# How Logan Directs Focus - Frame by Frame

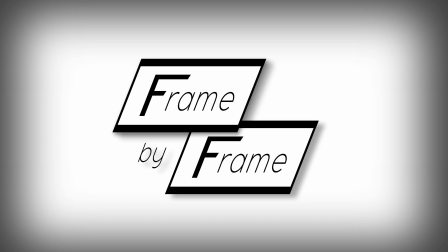[0:03]
Welcome to another episode of Frame by Frame, a series dedicated to the craft of filmmaking. I'm going to stand by two beliefs. First, Logan is the best Marvel movie ever.
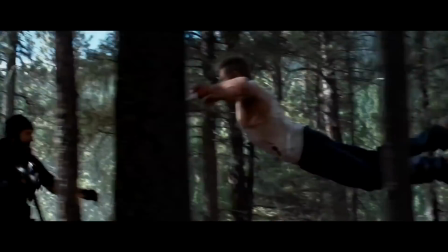[0:15]
Second, Hugh Jackman must hold the land speed record for fastest actor over 40.
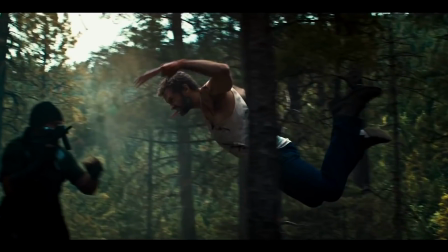[0:20]
F*** that. Fastest human ever. But allow me a moment to gush.
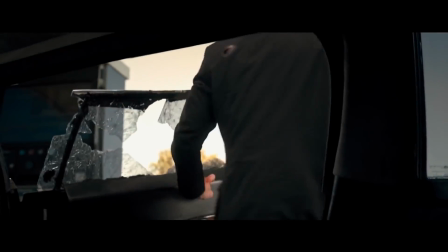[0:24]
Logan is the perfect intersection of innovation, acting, story, and action.
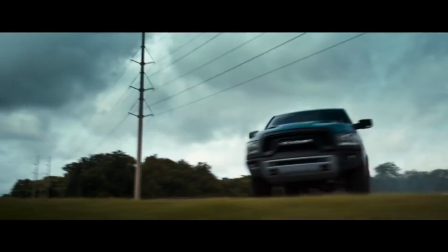[0:29]
Now I know this video is coming out a bit late, so I'm sure you've heard the news by now. Logan's Blu-ray will include a black and white version of the film.
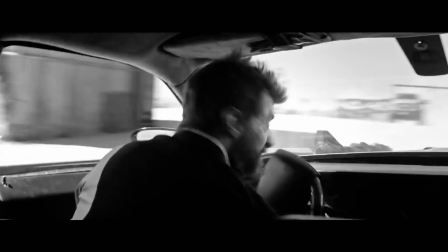[0:38]
Now this got me thinking, how will that lack of color impact the viewing experience, and what, exactly,
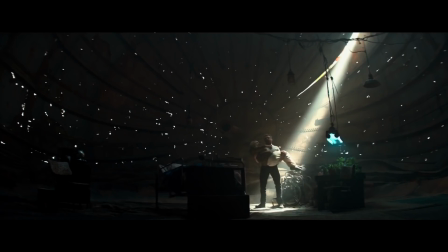[0:43]
should we filmmakers keep in mind when shooting in color versus black and white?
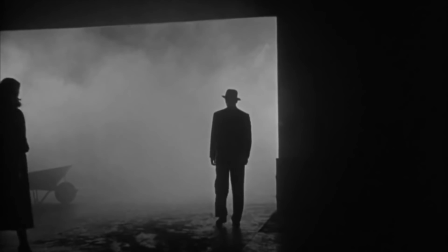[0:49]
Well, in memoriam of Marvel's bleakest tale, let's explore the techniques behind black and white and see how Logan will hold up in monochrome.
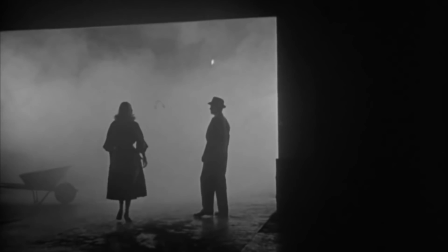[0:58]
Okay, so there's a few rules to follow when shooting black and white. First, use contrast.
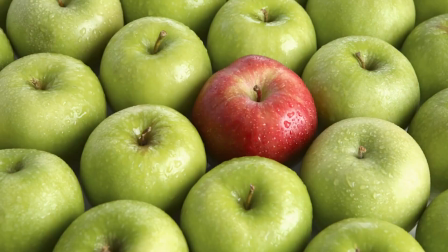[1:03]
In black and white, you can't create contrast with color, so you've got to do it with light.
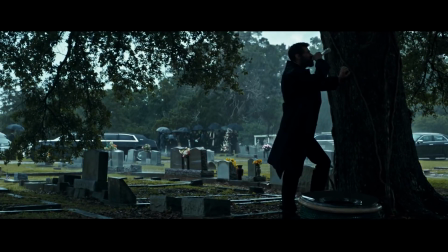[1:08]
This shot of Jackman hitting the bottle is a great example of how to do just that. Jackman stands in the foreground, barely lit.
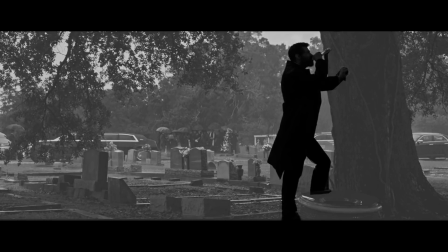[1:16]
The background he's blocked against, however, is much brighter. This difference in light values creates contrast.
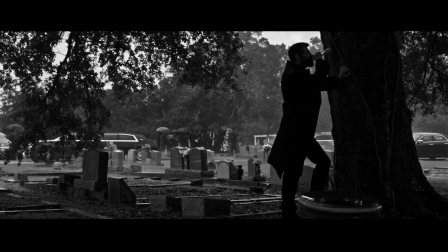[1:22]
It also adds depth to this image by visually separating the foreground and background.
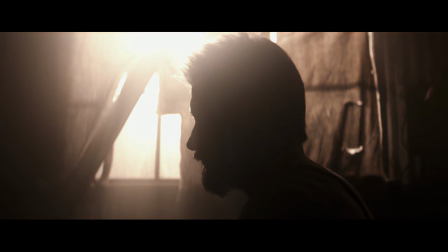[1:28]
Here, we've got Jackman brooding in front of a window. Contrast is created the same way as before, by stacking a dark subject against a bright background.
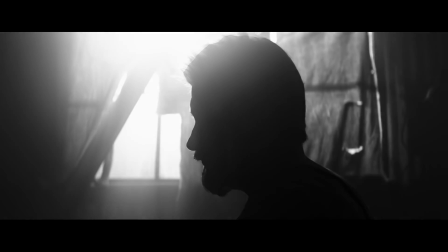[1:38]
But the reverse works just as well.
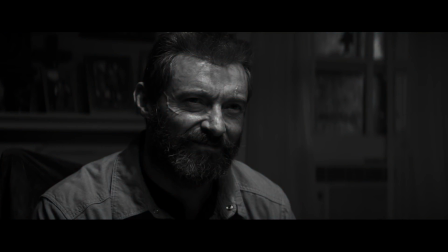[1:41]
Okay, so here, the foreground, or Jackman's face, is brightly lit while the background falls off into darkness.
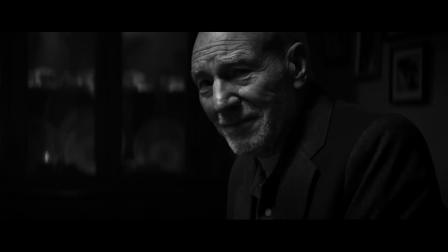[1:48]
Both Keen and Stewart's mugs are lit the same way. What you'll notice too about these images is that their backgrounds never fall off into total darkness.
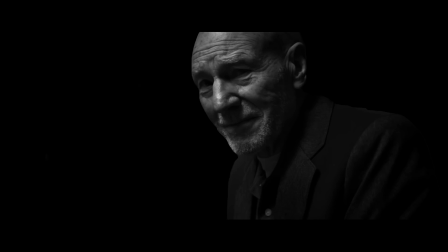[1:57]
We don't have actors floating in the blackness of space here.
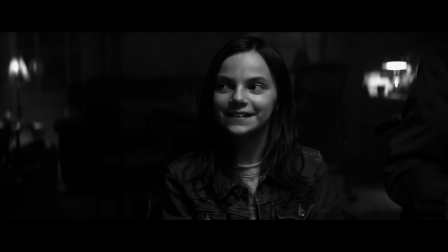[2:00]
There's two lamps casting light behind Keen, then there's small lights illuminating the china cabinet behind Stewart.
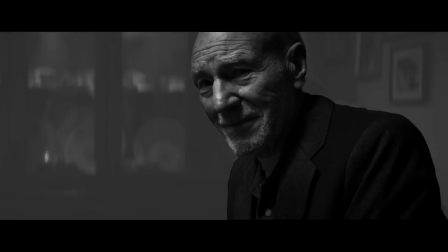[2:08]
Again, these splashes of light create a sense of depth while also reinforcing the scene's geography.
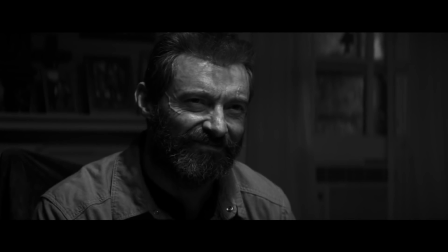[2:13]
So as you can see, literally, contrast is a cornerstone of black and white photography.
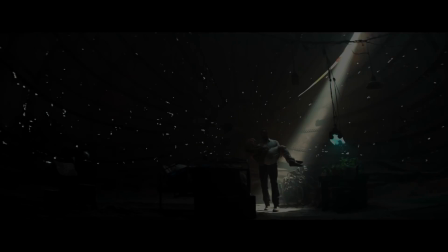[2:18]
But, how do you use contrast to create a composition?
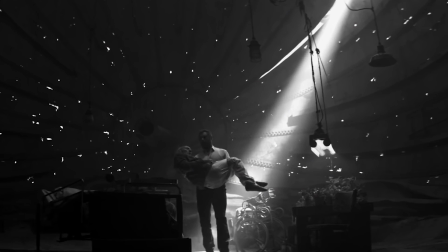[2:23]
Well, just look at the placement of this light beam, it guides your focus down to Jackman carrying Stuart.
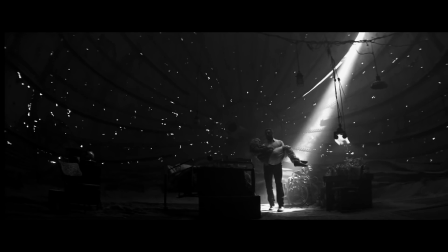[2:29]
Also notice the light stippling the background, this fills out the image's negative space. The effect's kept subtle though, that way it doesn't distract your eye from the subject. What I love too is that this pattern on the background mirrors Xavier's perception of mutants in the old Cerebro.
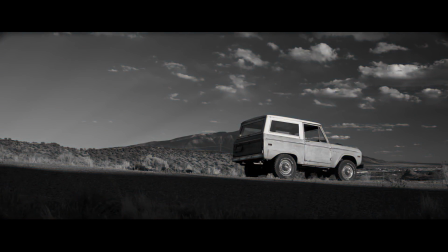[2:46]
This is a beautiful composition as well. I know what you're thinking, Kyle, it's just a truck parked in the middle of bum nowhere. But take a second look. The sky's brightness contrasts the shadow on the ground. The sky and the shadow also fill up large horizontal areas of the frame.
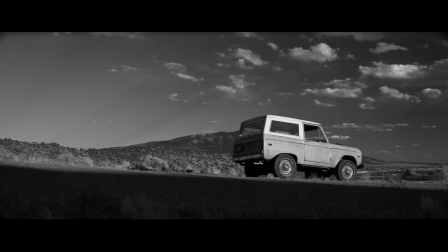[3:02]
This creates a degree of symmetry which in turn visually balances the composition.
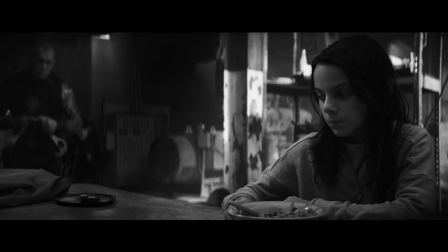[3:08]
Now there's another quality besides contrast you should think about when shooting black and white as well.
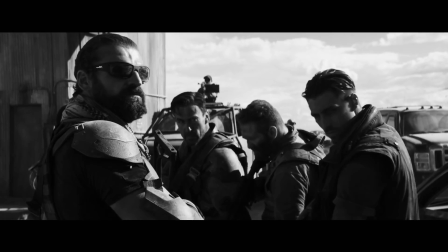[3:13]
Dynamic range. The term refers to the difference between the brightest and darkest values in an image.
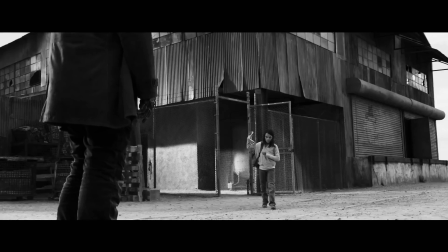[3:19]
Black is on one end of the spectrum, white on the other. Shades of gray lie in between.
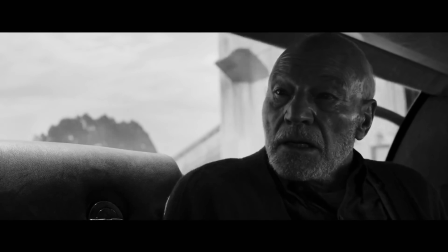[3:24]
The greater variety of gray shades in an image, the more dynamic range it has. Now, thematically dark movies like Logan tend to use a lot of contrast.
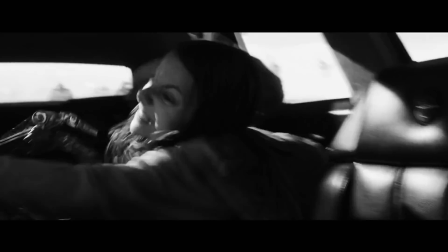[3:33]
If you want a less severe look, however, you'll want a wider dynamic range.
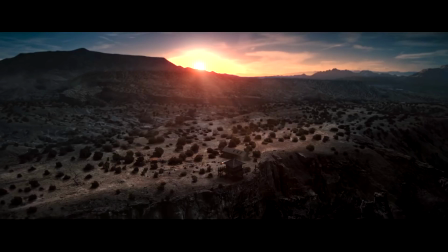[3:37]
This landscape shot from Logan showcases just that. There's both ends of the spectrum represented here.
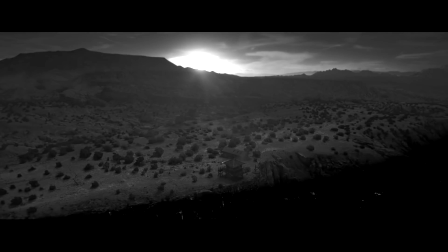[3:43]
There's a clean white, the sun, and a clean black, the ridge side. Then there's all these gray shades populating the desert below.
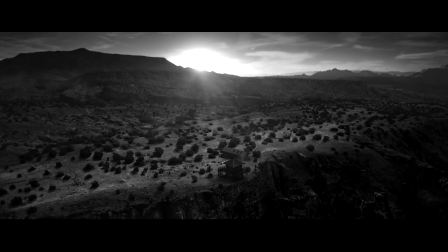[3:51]
Don't be intimidated though. Composing shots with a wide dynamic range might seem complicated.
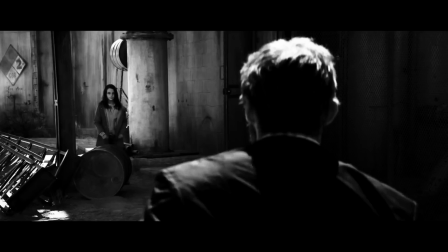[3:56]
I mean, after all, you're working with way more shades than you do in a contrast heavy image.
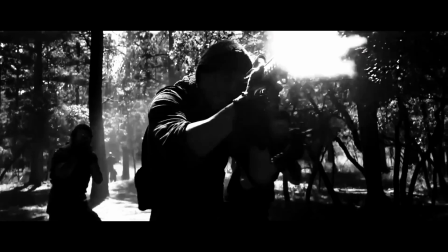[4:02]
The key though is to thoughtfully place clean whites and blacks.